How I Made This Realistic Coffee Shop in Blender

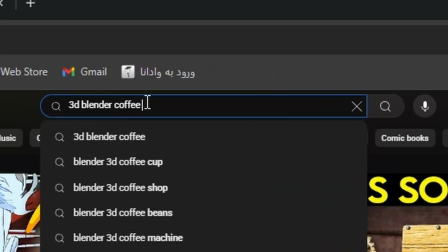[0:00]
Every time you search Blender 3D coffee shop on YouTube, you see the same thing.
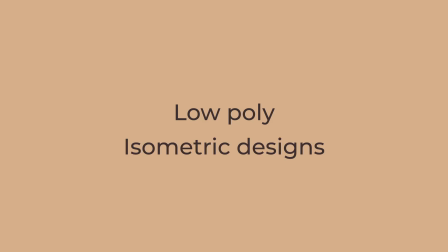[0:06]
Low poly, isometric designs. They look cool, sure. But what if we took it up a notch and made something like this?
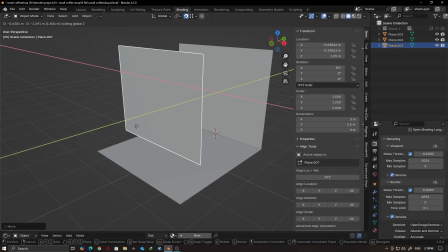[0:17]
Yup. In this video, I'm going to show you how I made this coffee shop scene in Blender.
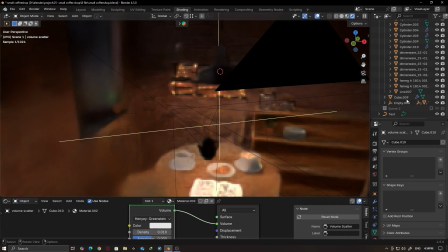[0:23]
I'm not going to go into the details that much, but I will show you the process of it in the quickest way so you can make something on your own.
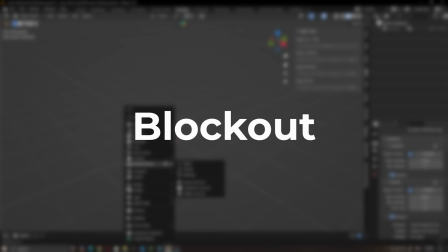[0:31]
Okay, let's start it. The blockout is super simple.
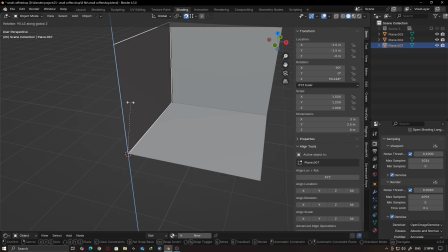[0:38]
A floor, two walls, and a ceiling. Then we add the basics.
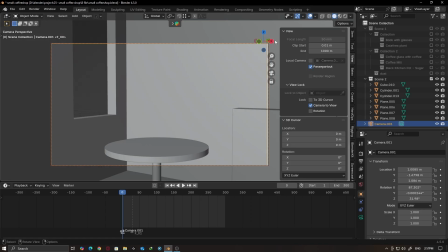[0:43]
A table, a window opening, and a shelf. Once that's done, we will position the camera exactly where it needs to be.
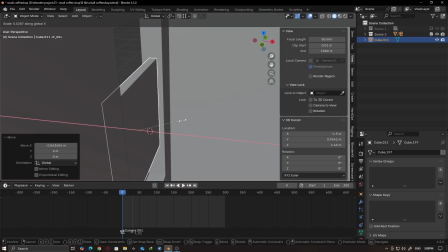[0:54]
Now let's move on to the modeling. First up, the window.
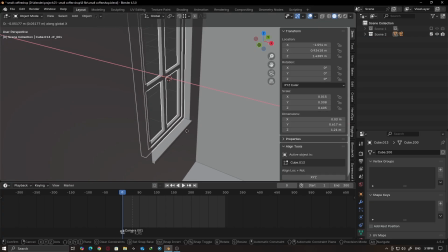[0:59]
It's a key element that brings light into the scene and sets the mood. Next, the shelf.
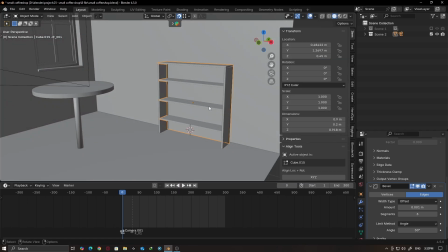[1:07]
Simple but adds character and details to the space. These small touches make a big difference in the final look.
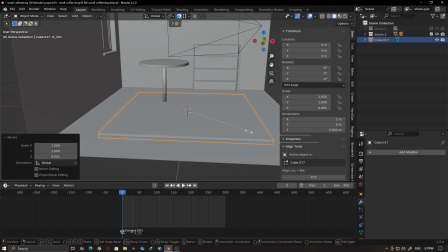[1:17]
And let's not forget the floor.
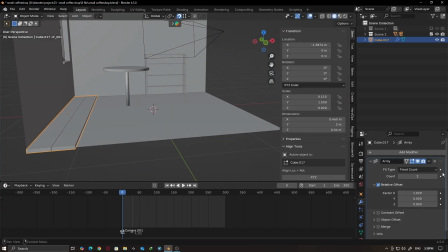[1:20]
Just start with a simple cube, then use array modifier to duplicate it, and then create a clean tiled floor pattern.
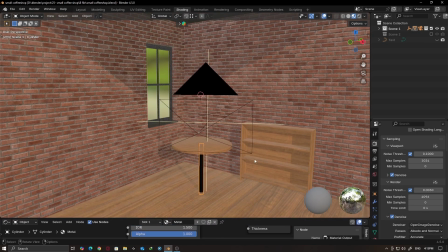[1:30]
Now let's move on to texturing. For the walls, I use this realistic brick texture.
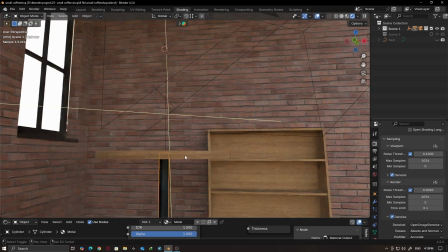[1:36]
For the table and the shelf, I went with a clean wood texture to keep things warm and natural.
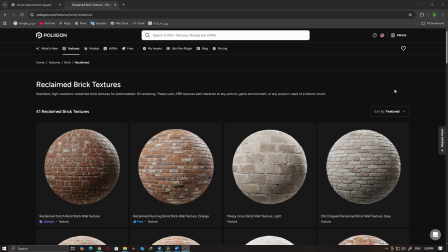[1:43]
I got these textures from Poliigon, great source for high quality materials.
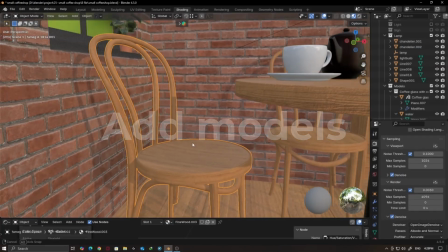[1:51]
Next, let's add some models to bring the scene to life.
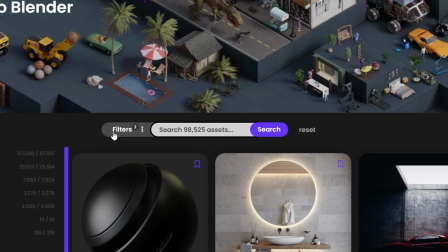[1:54]
If you head over to Blenderkit, go to filters and under availability, select free.
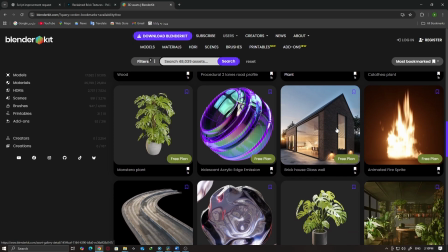[2:01]
You will have access to thousands of models and trees. Here are a few I added to make the scene more detailed and realistic.
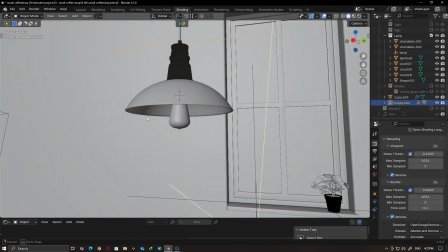[2:09]
Flower pots, a stylish lamp, chairs, cups, a croissant,
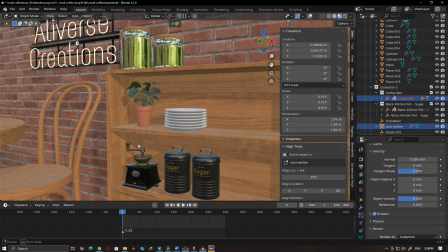[2:14]
a teapot on the table, plus glasses and sugar cans with the coffee grinder in the shelf.
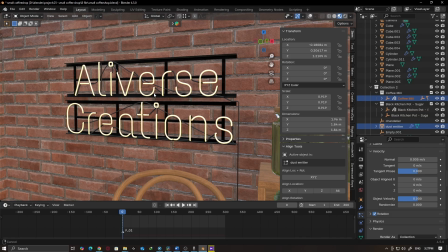[2:20]
And if you want to make a beautiful neon sign like this one, check out Blender Guru's neon sign tutorial on YouTube.
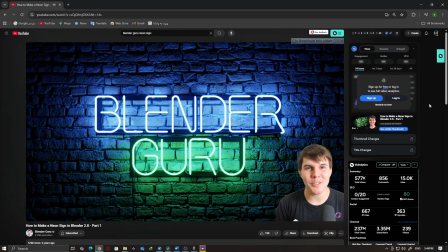[2:28]
I follow it and it's perfect. Now for the lighting setup.
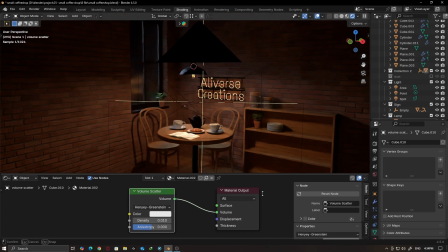[2:35]
We have two main lights, one point light coming from the lamp and a spotlight shining through the window to represent the moonlight.
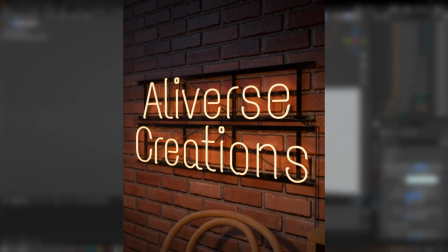[2:44]
And don't forget, the neon sign itself is an emissive light source, which adds a nice glow to the scene.
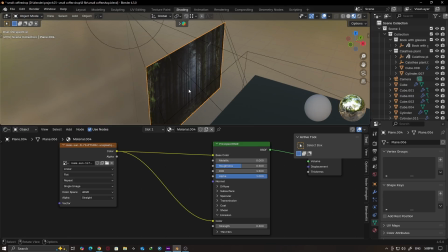[2:55]
For the final touches, I added an image behind the window to create a nice background view.
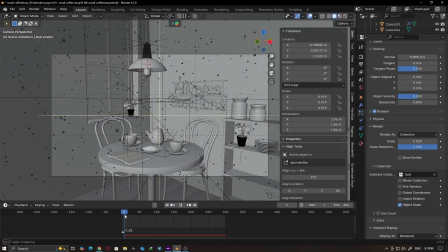[3:01]
Then I added some dust particle for extra realism. Here's how.
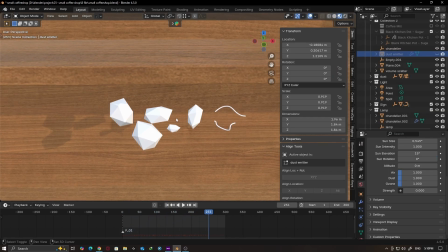[3:05]
I modeled a few low poly shaped and used particle system to make them float around the scene.
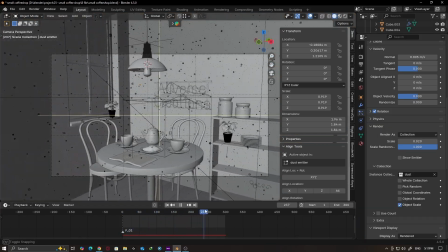[3:12]
This gives that atmospheric dust effect.
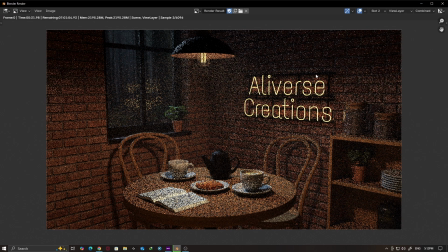[3:19]
Finally, let's move on to rendering. These are the settings I use for the animation. And after about 35 hours of rendering, all the frames were ready.
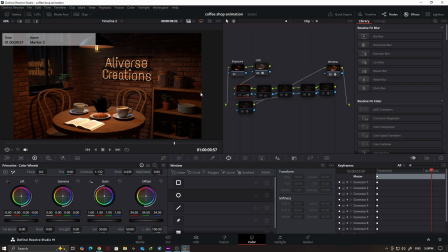[3:31]
I brought them into DaVinci Resolve for compositing and color adjustment. And here is the final result.
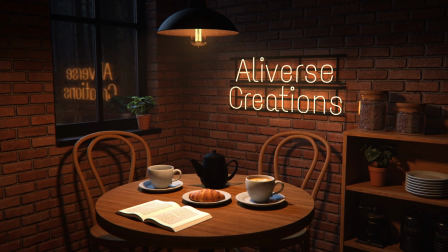[3:42]
If you want a more detailed tutorial on any part of this process, let me know in the comments. I will make a video for you.
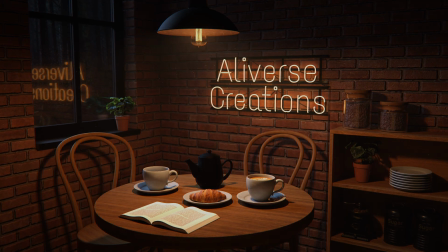[3:49]
Thanks for watching and I'll see you in the next one.